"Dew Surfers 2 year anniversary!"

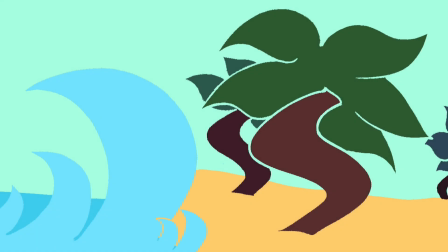(0:00)
Welcome! For those who haven't heard it before, Dew Surfers is a world created by me, Ace, about a group of cats living on a tropical island.
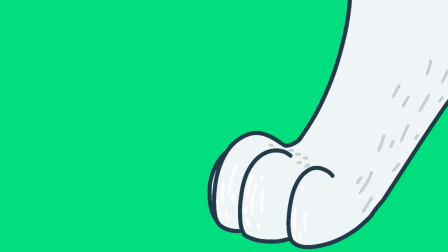(0:07)
And today marks the 2-year anniversary since its inception on October 29th, 2021.
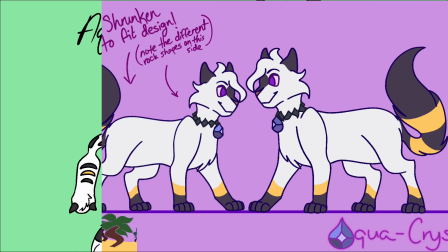(0:13)
To celebrate, I wanted to go over some of the content thus far and see the growth from 2021 to this year, 2023.
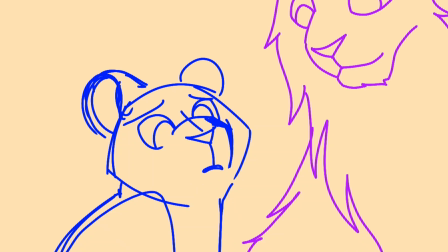(0:21)
Animation sketches. Animation sketches are the second basis for the shorts. They come after the storyboarding and are my favorite part of making this art that I love so much.
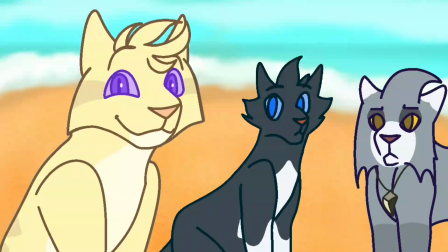(0:30)
You can really get across character reaction and expression through small quips or quick flashes for a viewer to think about later.
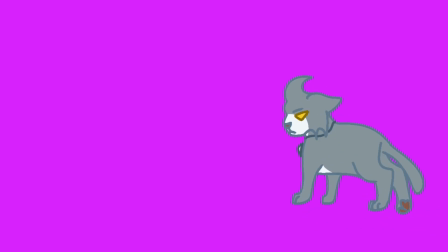(0:37)
Sketching is the phase I feel has the most personality, and when it comes across well, it often near directly parallels the final animation.
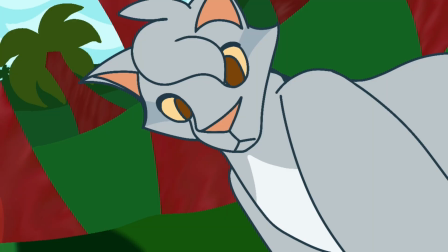(0:44)
Here's some work from Smiles I'm particularly fond of.
Would it kill you to smile every once in a while?
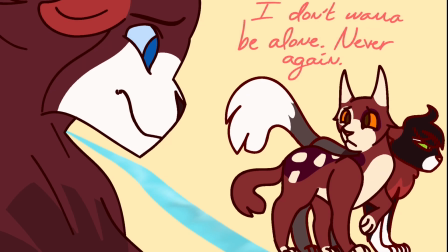(0:50) Would it kill you to stop living in a fantasy once in a while?
The next piece of media I'd like to highlight would be the comics.
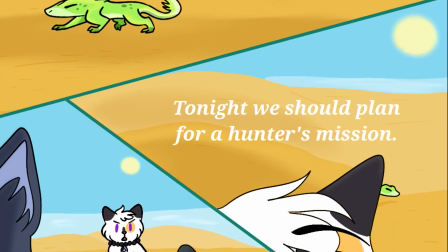(0:57)
Comics are great to make, but of course are limited in the scope of getting across visual information the same way animation would.
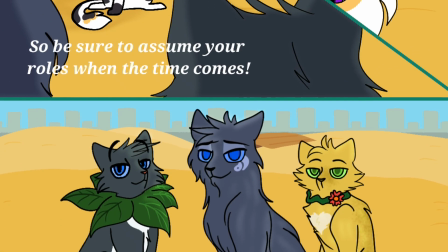(1:04)
Expression here and dialogues definitely take center stage to make the comics more memorable.
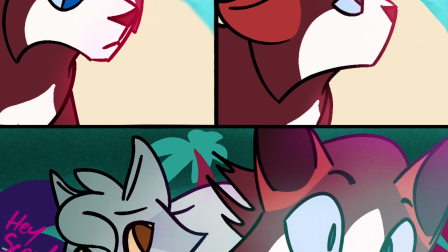(1:09)
On top of that, though, the comics are known for featuring longer stories and more emotional topics than the usual shorts do,
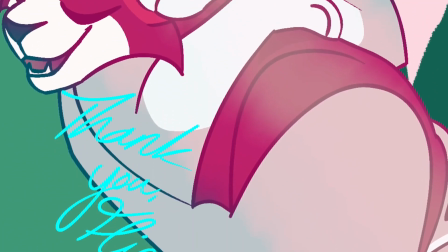(1:15)
since I have more time to work in the story and get a point across. Shorts are known for being more fun and lighthearted,
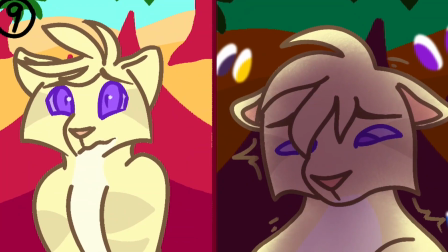(1:21)
comics are more heartfelt, which I feel works to the benefit of Dew Surfers by showing more story variety.
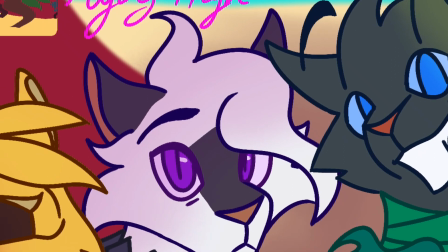(1:27)
Maybe someday the comics could have animated counterparts to see it in full motion, but for now I feel they work well in their own,
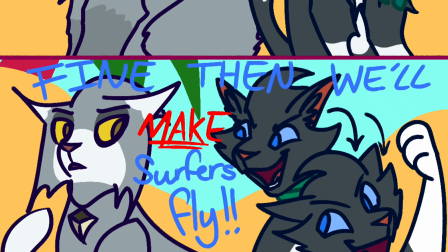(1:34)
to tell exclusive stories with their own miniature art.
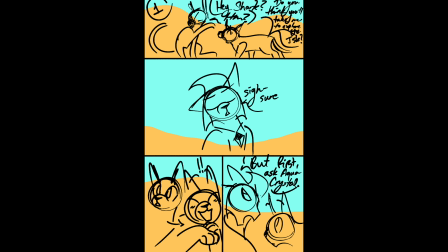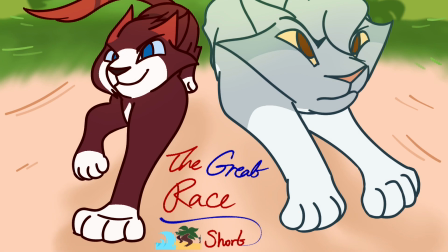(1:46)
Here's a long time coming. A more broad topic would be the art and how it's evolved for Dew Surfers.
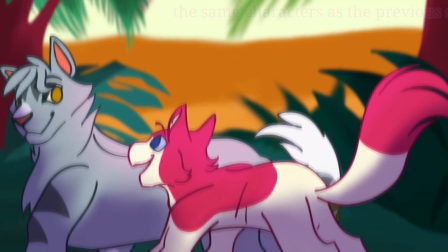(1:52)
Given the series has been around for 2 years now, there's been plenty of design changes and redesigns present for all of the characters to get them to where they are today.
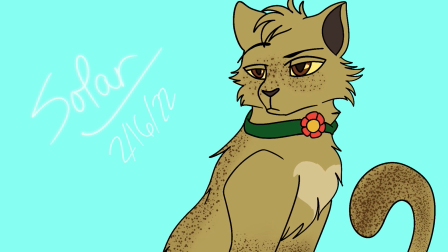(2:00)
Designs change for multiple reasons: character differentiation,
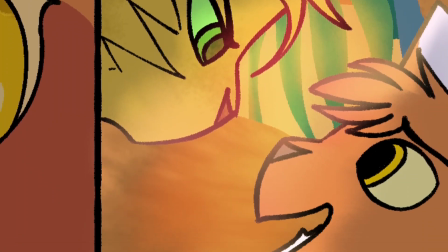(2:04)
escaping same-face syndrome, and even showing personality better, just to give a few examples.
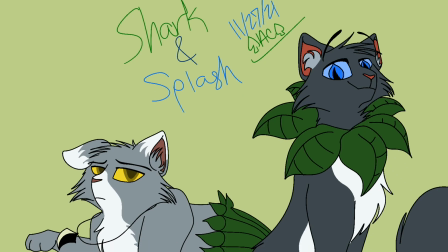(2:09)
When you look at Splash and Shark, you know what they're about and how they may act as characters.
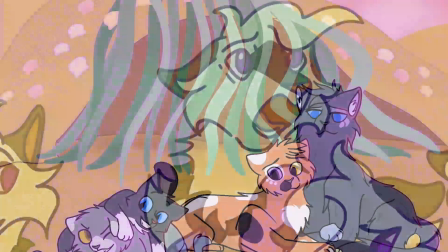(2:15)
Every detail matters, from the pupils or lack thereof to show anxiety, to the colors chosen on each character and what they represent.
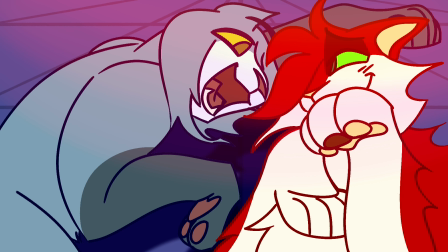(2:22)
Shark is gray and dull, but his eyes are still bright with wonder, and Splash is ripe with contrast colors of black,
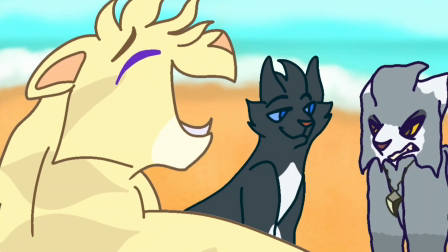(2:29)
white, and blue to make him stand out, particularly against yellow and teal backgrounds typically found on the island.
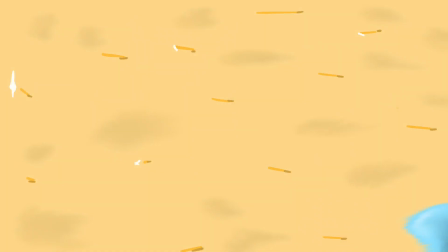(2:36)
Speaking of, as for the backgrounds, as mentioned, the main setting we see is the Isle, of course,
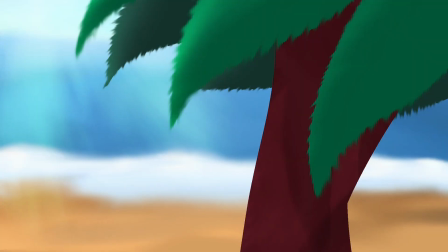(2:42)
and a story can take place anywhere on it, be it the waterside or the sandy bayside or even into the jungle parts less seen.
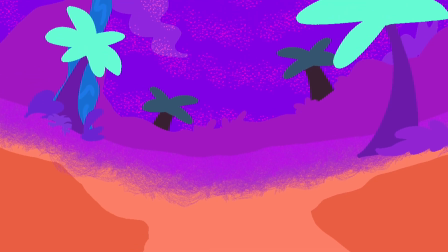(2:50)
A tropical island has plenty of variety, which is seen more during close-ups whenever the setting is more in focus to show its true beauty.
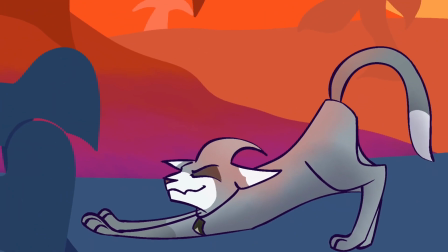(2:57)
Though most times I simplify the backgrounds to basic components as the focus is on the characters.
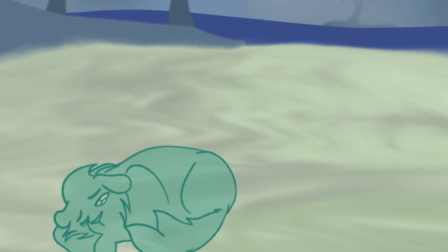(3:03)
Color choice matters too. Depending on whose point of view in the scene, the colors may look different as each character has a different worldview.
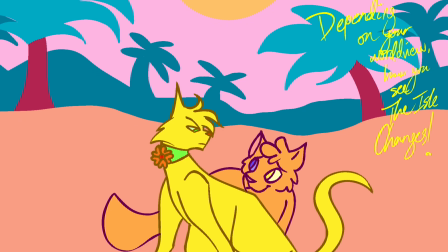(3:11)
The Isle, through Sundown's lenses and Solar's, is likely totally different, for example,
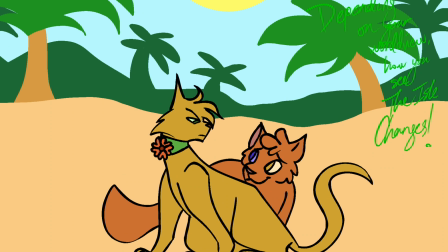(3:16)
which also adds more to their own characters and how they feel they fit into this world.
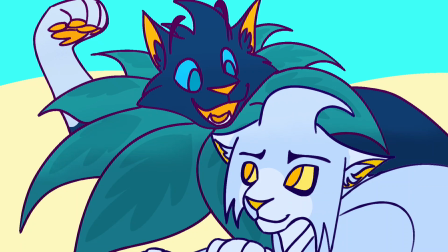(3:21)
All of this expressed through color and design choice, and over the span of 2 years, there's been a lot of art made to display.
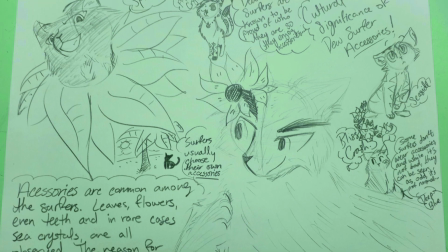(3:27)
So I'll show a bit more here for this section.